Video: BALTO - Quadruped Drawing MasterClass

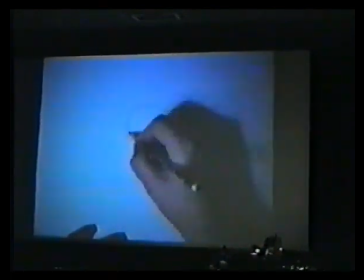Okay, the way that we're going, and this is sort of a repeat a little bit of last week, is from the perspective angle. The way it has started a traditional method with the circle.
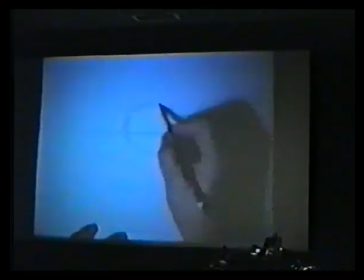Now, we're trying to, I mentioned there was a straight, and in fact what we're trying to do is,
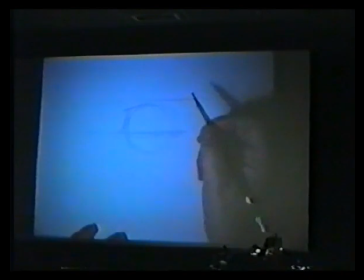even though there's a straight element of perspective on his head from just a silhouette, from just a profile,
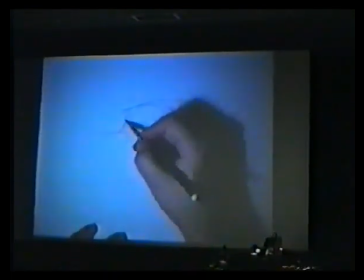we're trying to soften it up a lot more now, so that the eyebrows, I'll just use a standard thing here, it's not such a flat box shape, but you have sort of a softened head curve.
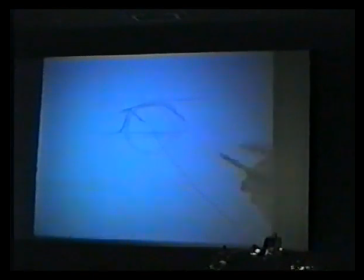I'll try to draw where I would think the neck would be too.
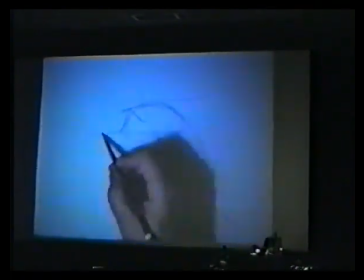Now I usually figure that the straight equals the head equals the distance for the nose.
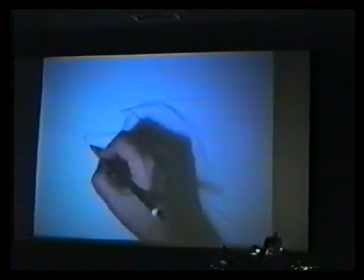And as I said last week, we're using a very straight sort of nose.
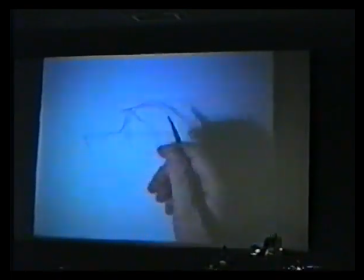Now originally we were talking about using Michael J. Fox, so a lot of these sketches that you can see here had a very
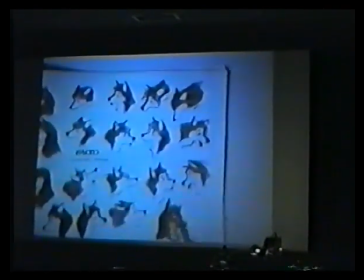small lower chin in cases, and it's very much like Michael J. Fox,
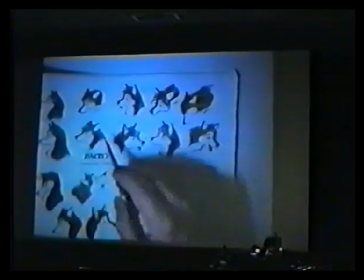very heavy eyebrows all the time, always a sort of what the hell's happening look, and a very small chin.
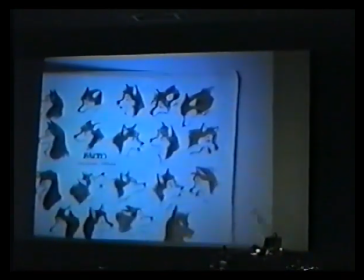And it sort of was getting closer and closer to that.
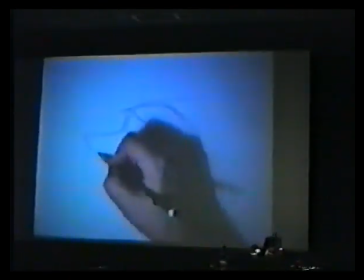But now we're talking about another actor, so in fact we might be able to play a little bit more with this chin. What I'd like to do in the end is try to get a little bit of a scraggly bottom chin,
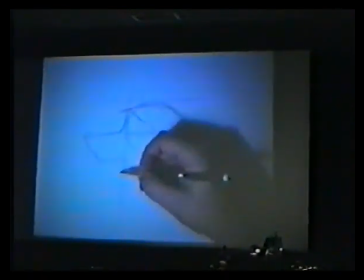and then start to pull out almost parallel to the front plane so that we can have this fur that we started to talk about.
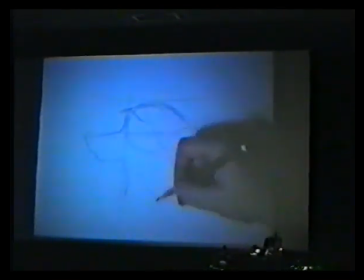Now, last week I said you have to imagine that the neck is underneath here so that you know that the fur
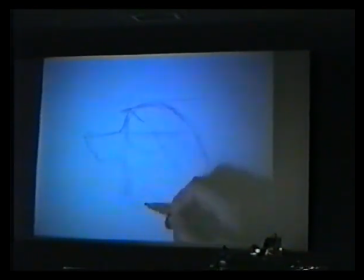is attached to that so that you can get some kind of a connection. The other thing that's important, just like if you're doing a human character, is always to try to figure out where the chest is so that you can get this sort of scapula that happen, and you can start to swing right into the lower chest, which you can't see.
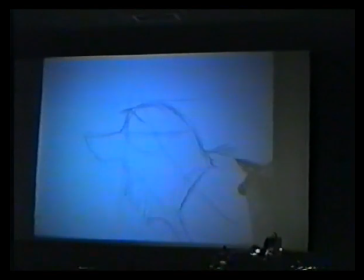And then, again, I talked about fur last time, breaking it up and trying to get something that's going to be of interest to you. Now, the eye line is interesting enough. The way that it's going now is actually going below.
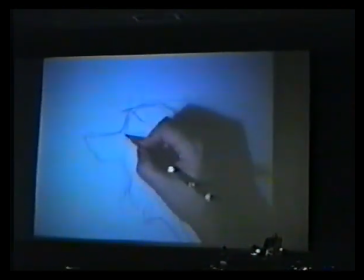It's going actually below the eye line because the eye is sort of getting really big. Simon's talking about trying to get something that's going to sort of read in that sense.
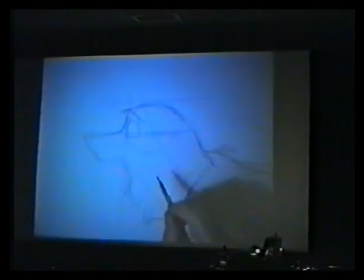So you have a very large eye area.
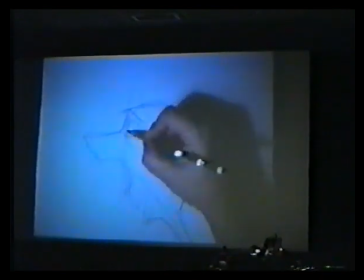And we're still under discussions, but to try to feel that about how to deal with the eyes. But Simon's trying to go for more of a designed format where you're dealing with specific shapes in the squash and stretch process.
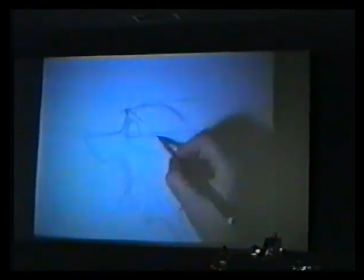I always like to even try to suggest what's happening on the other side if possible. Now with the ears, you take that eye line, you pull straight back as if you're going
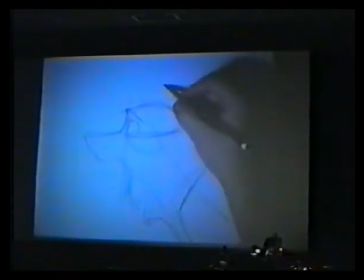right up into this sort of situation.
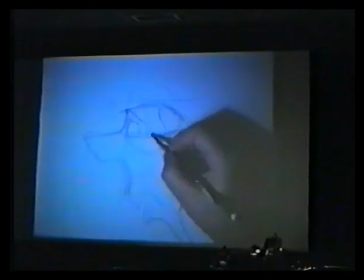Because even though we have a color sep area here that defines the cheek, and you can almost think of it graphically like a shape like this that you're going to be able to squash and stretch.
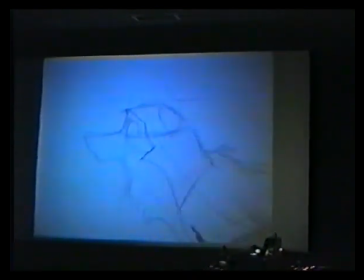And a color sep that's going to go right into the scapula.
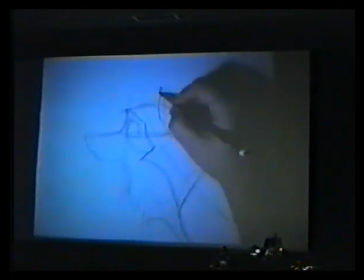We're going to, this area here is going to go like that. Of course, take the other area, almost push it like this, going in another direction.
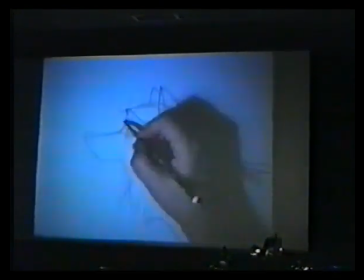You start to get into character. Plus there's going to be a color sep, I believe, going down the nose and out like that.
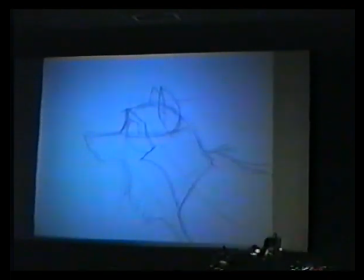Now when you start to get to a 3/4 perspective,